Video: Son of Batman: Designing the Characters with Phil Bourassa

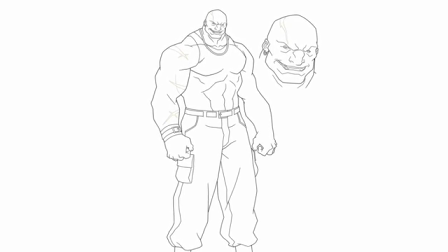(4:12)
As an animation artist, as a designer, you have three tools at your disposal.
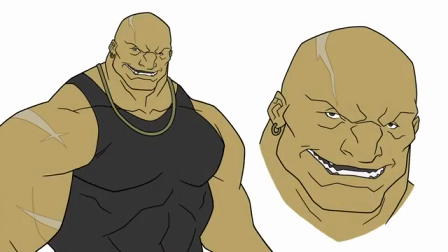(4:17)
You have line, you have color, and you have shadow, and that's it.
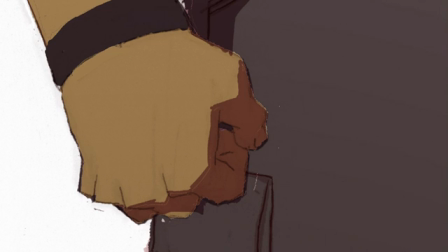(4:21)
So you have to be very economical with all your choices, and it's all about finding something very simple that can translate,
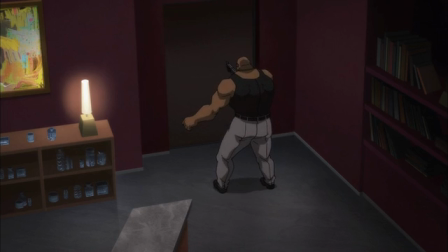(4:30)
because animators have to draw it 1,000 times, so you want to give them something that can be interpreted by many different hands.
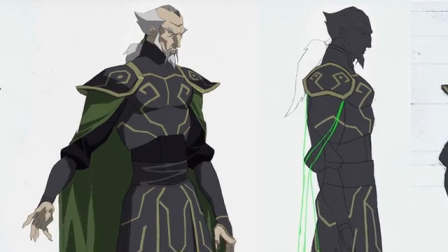(4:38)
So I'm trying to come up with a style that is simplified but still has personality,
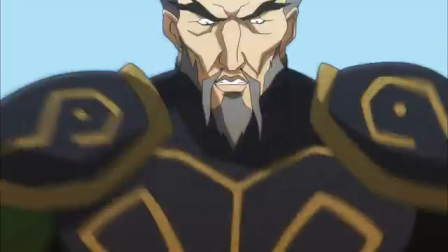(4:45)
and that animators who understand the fundamentals of anatomy and drapery, that they can really wrap their heads around
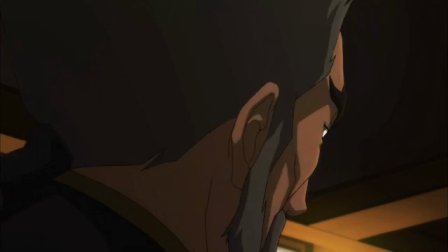(4:55)
how this character is going to move, how this character is going to turn, how we're going to create the illusion of three-dimensional space.
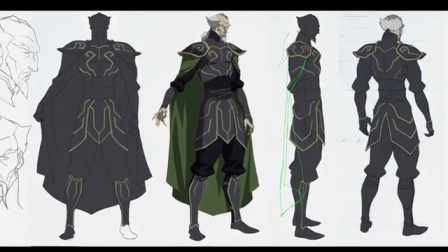(5:02)
So color is a really important aspect of the process of design, not just in terms of palette,
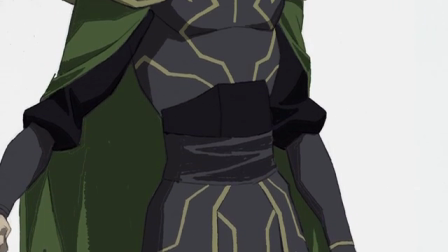(5:09)
but in terms of really giving you a sense of how the character's line art is really working.
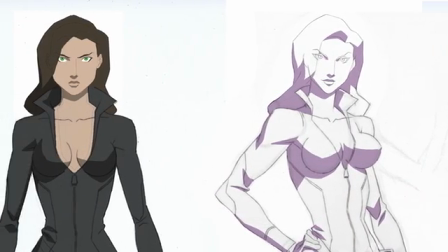(5:18)
I usually start roughing out my turn, and while I'm doing my rough character turn, I'm also adding rough color placement.
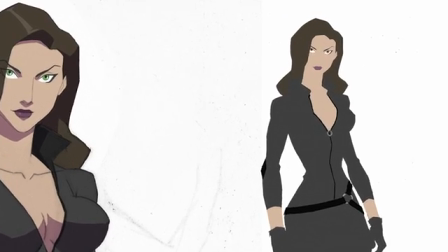(5:26)
I'll drop the colors into the silhouette of the character to really see the shapes,
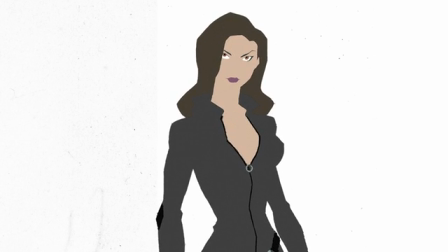(5:31)
because there's a difference between looking at something just as line and you're imagining how that shape's going to work as a silhouette,
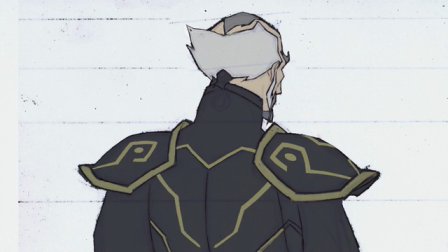(5:38)
and then seeing the actual silhouette with the color inside it really gives you a sense of how the volumes are working together.
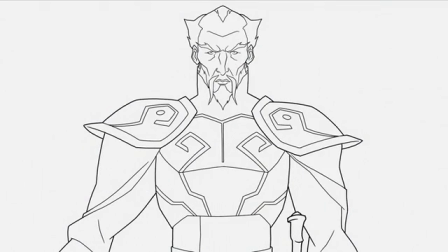(5:45)
So I'm constantly switching between line art and a rough color treatment while I'm drawing.
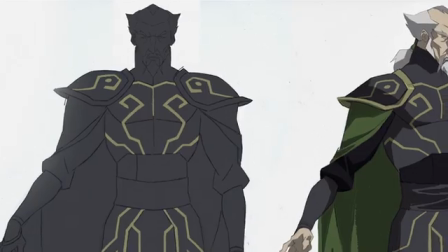(5:50)
That helps me to really see the characters and make sure that I'm keeping the shapes consistent from one view to another.
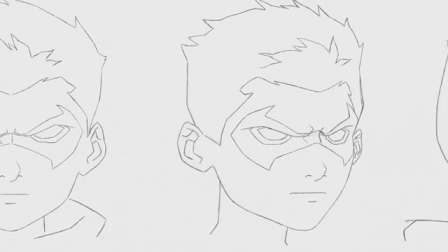(6:02)
A super important part of the design process is the close-up shots, the head turns.
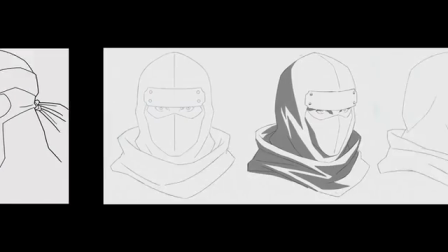(6:08)
When we're designing these projects, we have a very limited amount of time, and so there's only so many shots we can draw of each character.
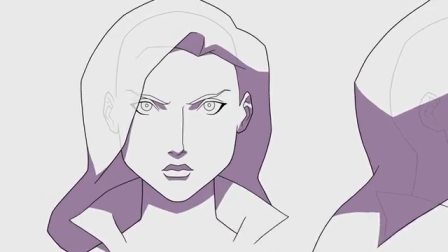(6:15)
What I like to do is cover the basics first, and then doing a really nice close-up and trying to get all the
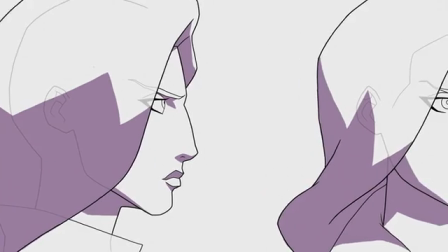(6:22)
volumes and shapes and the way the shadows are cut give a sense of dimension to the characters.
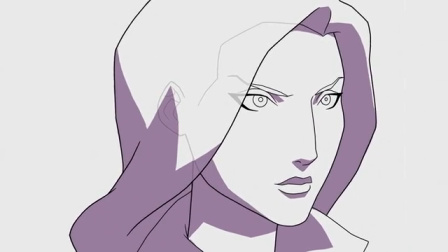(6:29)
So I'm always really specific about the way I cut in my shadows.
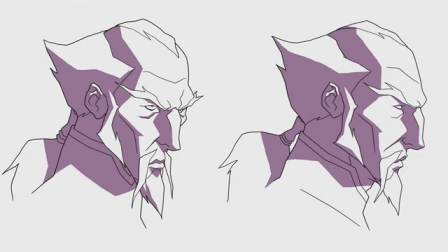(6:34)
It helps to describe all the forms and give the animators a sense of how the general lighting conditions should be.
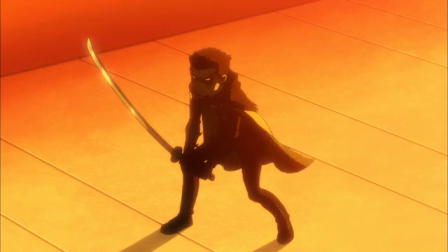(6:41)
Like if there's a big explosion, there'll be a high contrast, or if somebody's in low light or they're backlit, we might do a rim light treatment.
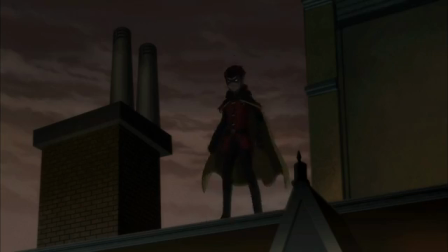(6:49)
But in general, I like to do a default shadow treatment on all the characters.
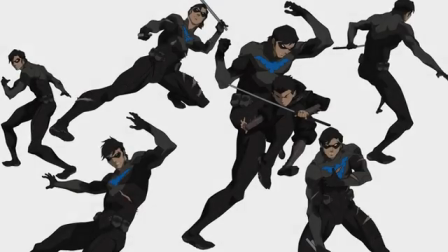(6:59)
One of the final stages in the process of design is expression shots of the characters.
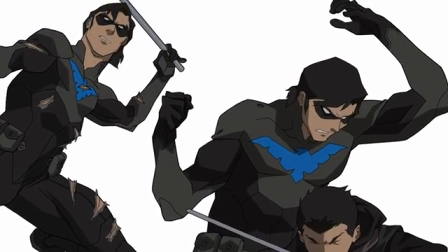(7:08)
And that essentially is drawing the character in not the static
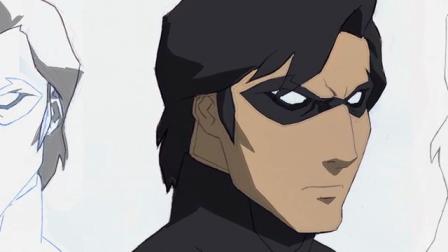(7:13)
sort of informational poses that you'll see on a character model sheet or a turn,
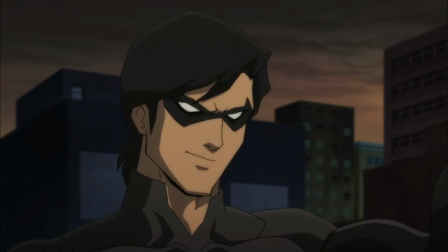(7:21)
but giving the character some gestures and expressions that describe how the character
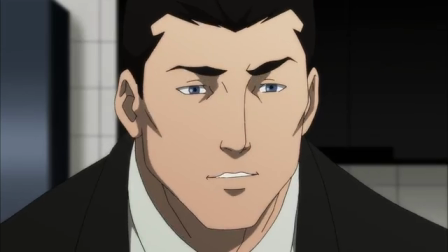(7:27)
moves and the types of acting that's possible and how the anatomy works when it's in
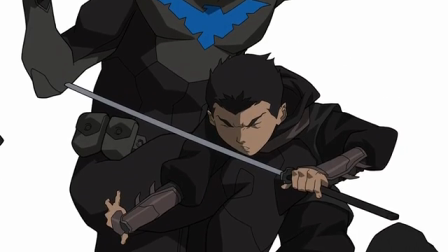(7:33)
motion.
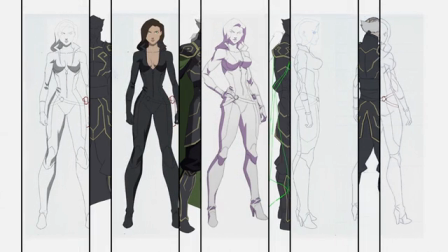(7:36)
So once the rough turn is done and I've figured out the character from all the important angles,
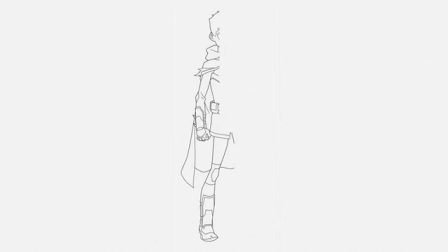(7:46)
all this stuff gets cleaned up or inked. In animation, we call it a cleanup line, which is to take the rough pencil art and put a fine, crisp, confident line over it.
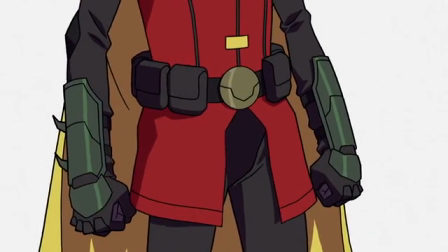(7:57)
So all this inking is done digitally, and at this stage it's really just about making sure that all the lines
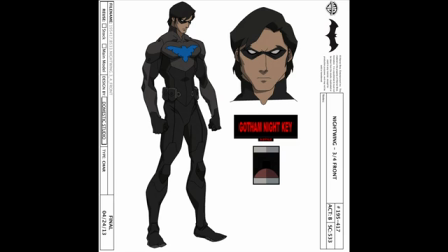(8:05)
are where you want them to be and they really are containing the shapes and describing the features and the details.